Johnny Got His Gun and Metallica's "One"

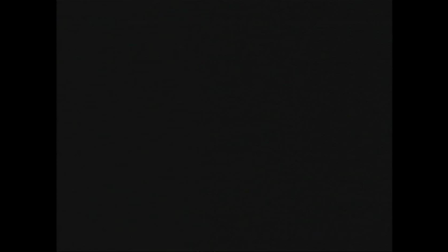[0:15] cerebrum has suffered massive and irreparable damage.
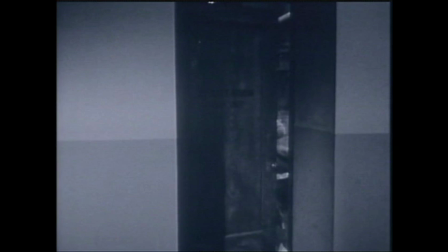[0:19]
Dalton Trumbo's Johnny Got His Gun, winner of the Grand Prix at the 1971 Cannes Film Festival, is an unforgettable anti-war movie.
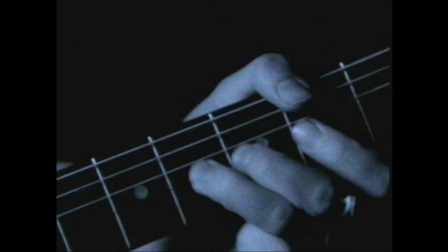[0:26]
But for over two decades, the only way that most people could watch it was through excerpts incorporated in the video for One,
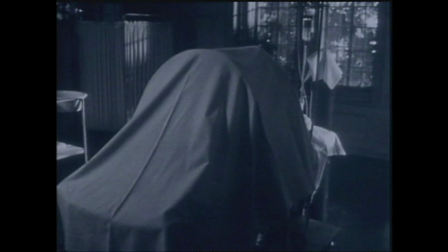[0:32]
the first ever music video by the heavy metal band Metallica. In fact, Metallica bought the rights to the movie so that they would be able to use it for their video.
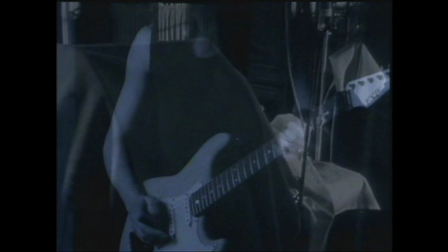[0:40]
The song is inspired by Trumbo's 1939 novel of the same title, about an American GI who loses his limbs, face,
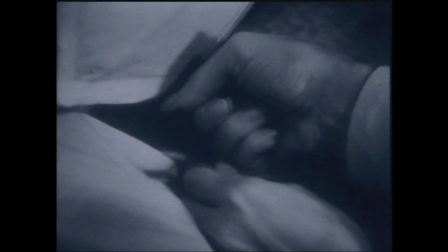[0:47]
speech, sight, and hearing in the vicious trench warfare of World War I. We follow his mental state as he realizes his condition,
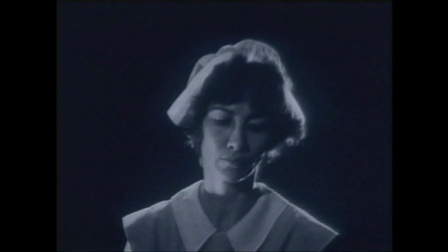[0:55]
and his desperate attempts to communicate with military hospital staff who are ordered to keep him alive for the sake of military biomedical research.
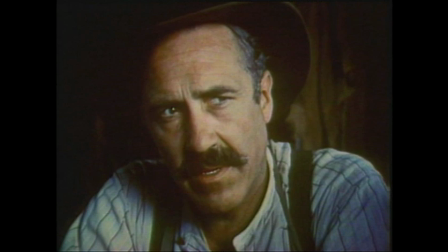[1:02]
We also see flashbacks of his father, who symbolizes the nation state to which the hero is urged to pledge his life and body.
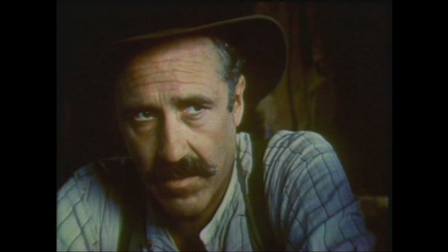[1:11] Will you want me to go? For democracy, any man would give his only begotten son.
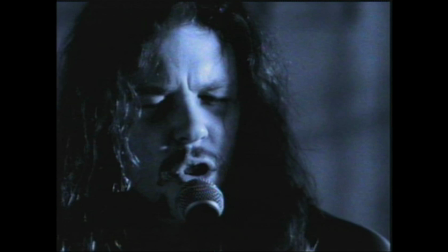[1:18]
The video alternates clips of the film with original footage of the band, focusing on their performance of the song,
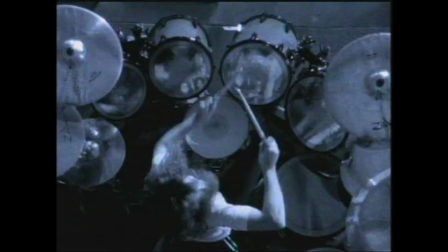[1:24]
close-ups of their intense expressions, the guitarist's hands, and drummer Lars Ulrich's arms and legs illustrate their skillful musicianship.
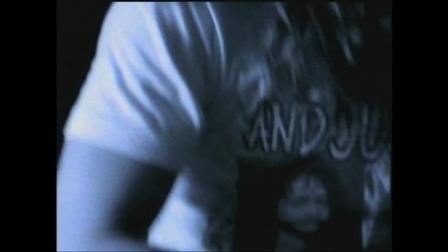[1:32]
The close-ups also offer a visual counterpoint to the limbless, faceless soldier who's the subject of their song.
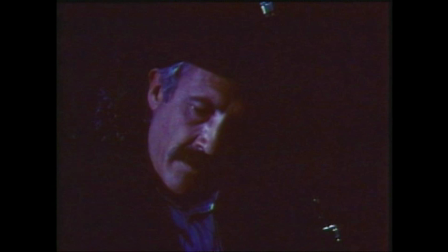[1:38]
Note also how the video starts its head-banging section right when the soldier figures out how to communicate to those around him by banging his head in Morse code.
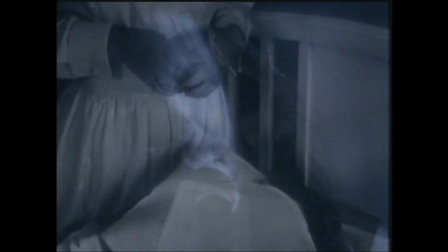[1:47] Don't remember the Morse code.
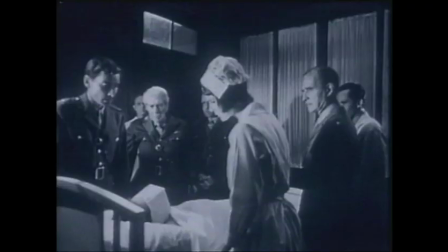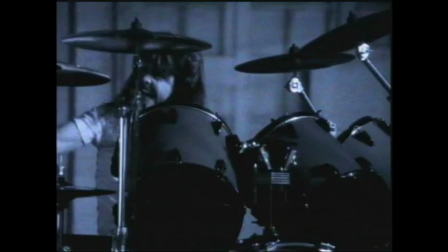[2:01]
Metallica's video works remarkably well as a Cliff Notes version of the movie, but there's plenty about the film that a 7-minute video can't possibly capture.
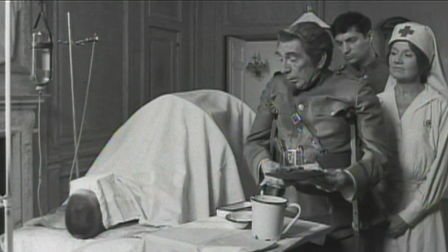[2:11] What are they doing?
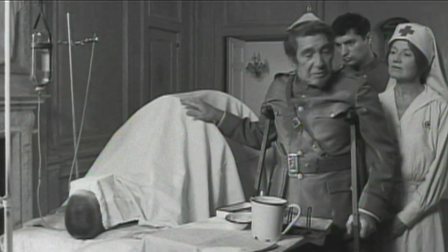[2:15] Any evidence of hypostasis while I'm reading?
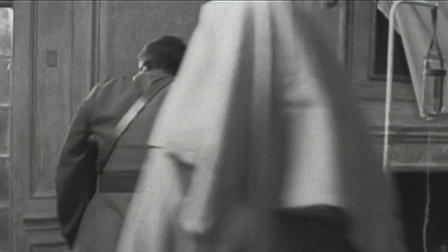[2:18]
For example, the movie approximates the novel's narrative voice that slips from third person to first person as it describes the protagonist's state.
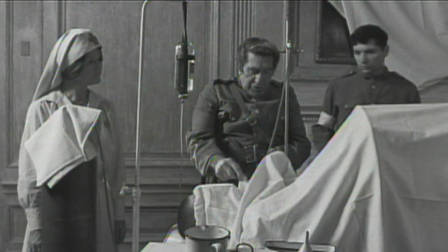[2:26] They're looking at something. Trachea tube clear.
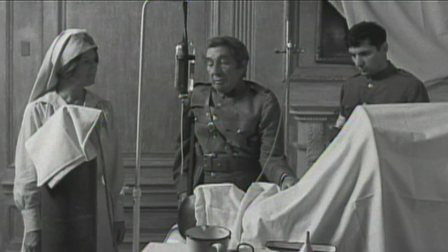[2:29]
This unstable perspective reflects the protagonist's literally disembodied sense of self, languishing in a state of broken humanity.
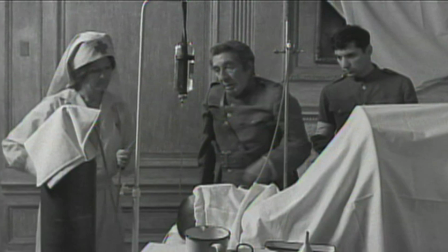[2:37] No more oxygen unless an emergency develops. I don't understand that.
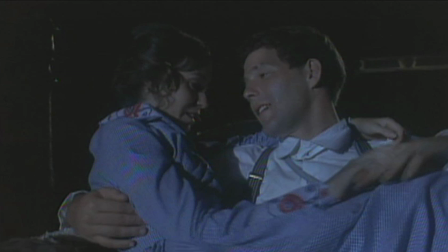[2:43]
The hero's stream of consciousness routinely veers into flashbacks, in which we see what the hero looked like before his injuries.
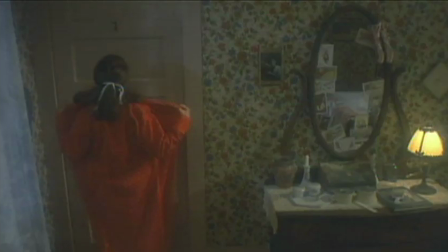[2:50]
He had a sweetheart that he left behind, though not without one night of fun provided by, of all people, the girl's father.
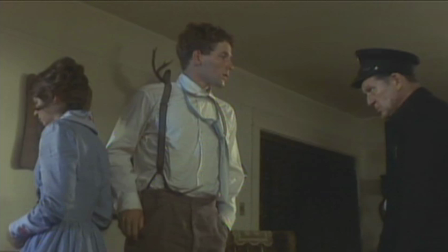[2:58] He's going away in the morning. I know. Get in the bedroom. Both of you.
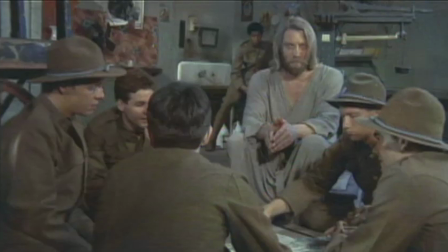[3:04]
These flashback sequences at times veer into surreal fantasy,
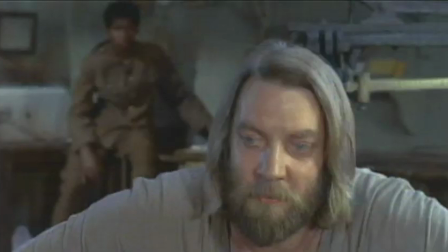[3:09]
such as this scene where a group of doughboys play cards with Jesus, knowing that they're all going to die.
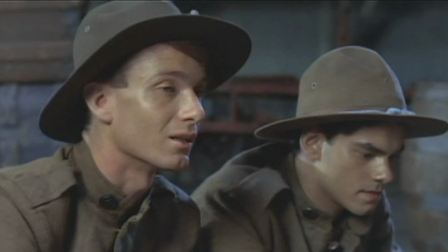[3:14] Time to go. If I don't make that train, I miss a date to be killed on the 27th of June at 4:30 a.m. in the morning.
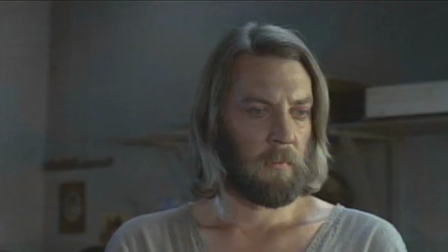[3:23] Not too good for my kid, huh? He's only a year, 8 months, and smart as hell already.
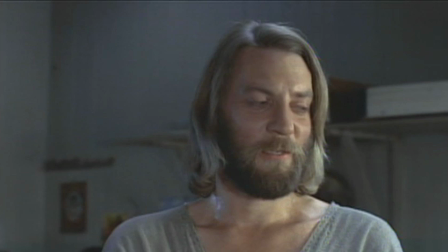[3:30] Sure wish I could see him when he was 5. You'll see him when he's 50, and you'll still be 23.
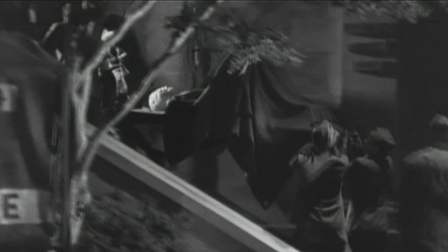[3:38]
The film is as blunt about its anti-military agenda as one would expect of its premise.
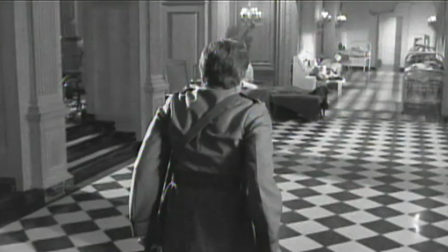[3:42]
The officers who order the hero to be kept alive are as one-dimensionally villainous as one would expect.
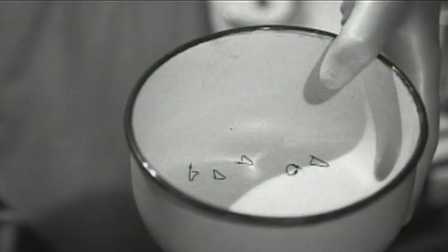[3:48]
One of them even walks on crutches to symbolize his own spiritual crippledness.
I can feel what they're doing to my arm, but I can't feel the end of my arm at all.
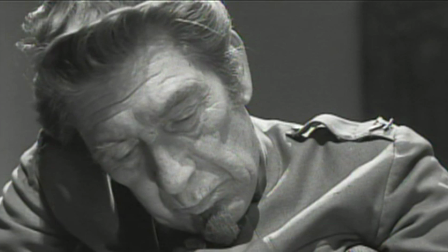[3:56] The nearest thing to the end of my arm is the heel of my hand.
But the film's most dominant feature is Timothy Bottoms' voiceover as the soldier.
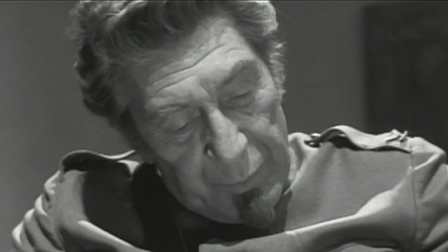[4:04]
And it's the film's biggest liability, yet the occasional source of its greatest strengths.
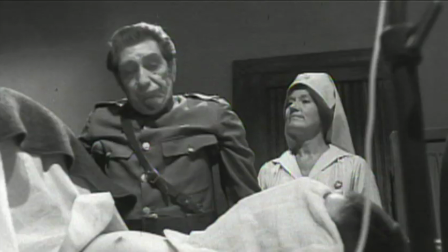[4:09]
At times, Bottoms' aw shucks cornhusk narration can be a little too open-eyed all-American.
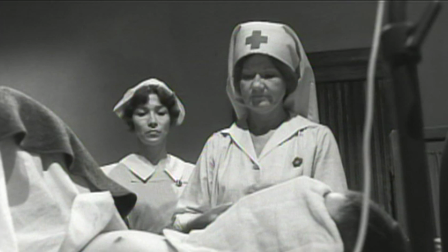[4:15]
Trumbo relies on the voice too much to literalize the hero's feelings.
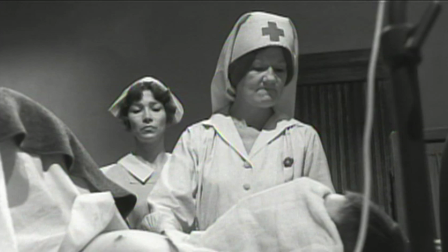[4:20] You can't go around cutting a man's arm off like you were pruning dead branches off a tree.
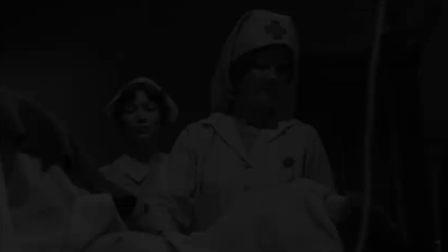[4:25] Oh, there's a law or something. Yes, of course I've got it. Mary.
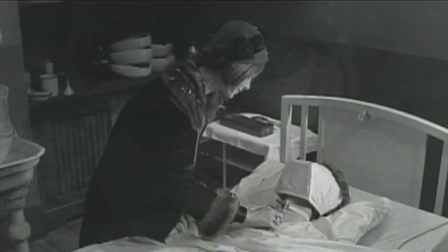[4:32] I'm trying to tell you. Merry Christmas. See?
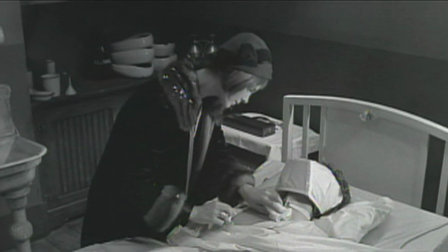[4:37]
But when the voiceover offers a contrapuntal effect, helping to dramatize the gap between the hero's inner state and what's happening around him, the film is brutally effective.
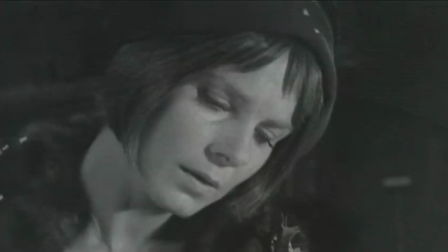[4:46]
The film's most memorable scene, involving an angelic nurse's act of mercy towards a soldier,
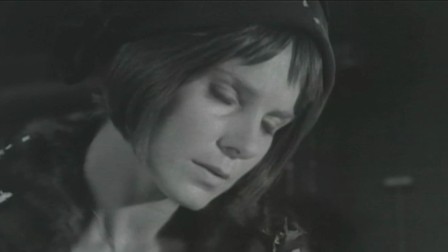[4:52]
takes the film's tendency towards overdone literalism and transforms it into a dialectic opposition between the word and the body,
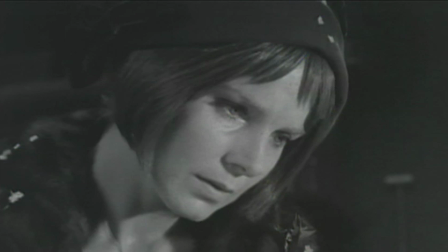[5:00]
between image and sensation.
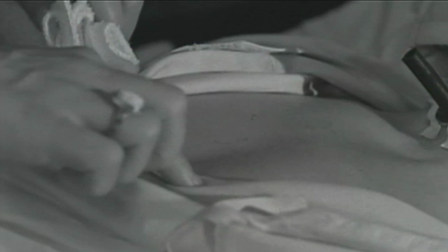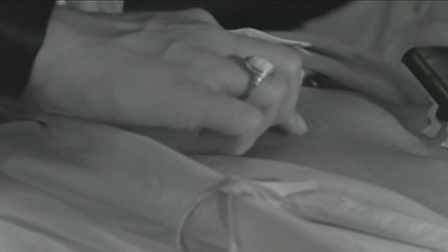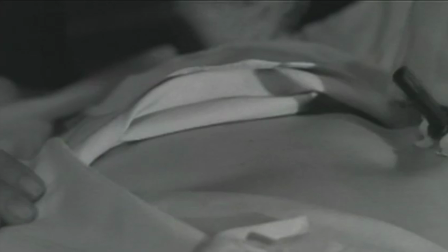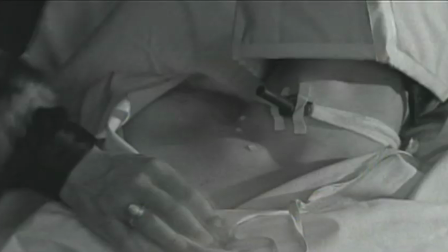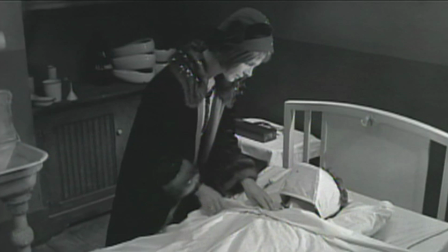[5:32] God, I've got a date to count from. By counting Christmases, I can tell when it's spring.
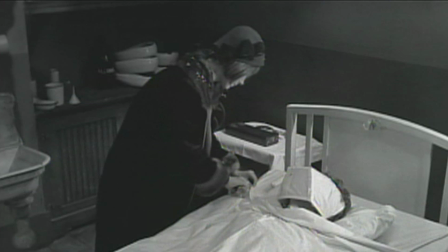[5:37] I can tell when it's summer. I can smell leaves burning in autumn.
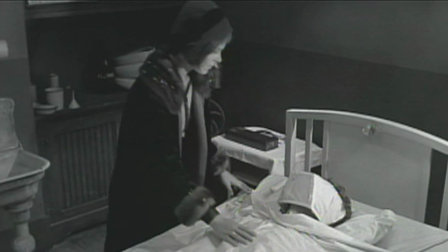[5:42]
Johnny Got His Gun has an essential primal quality to it, not unlike the best B-movies.
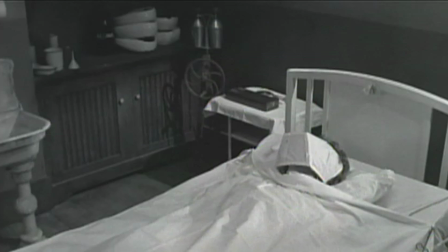[5:48]
This movie could be the staple of every left-wing high school teacher in America.
Merry Christmas. Merry Christmas!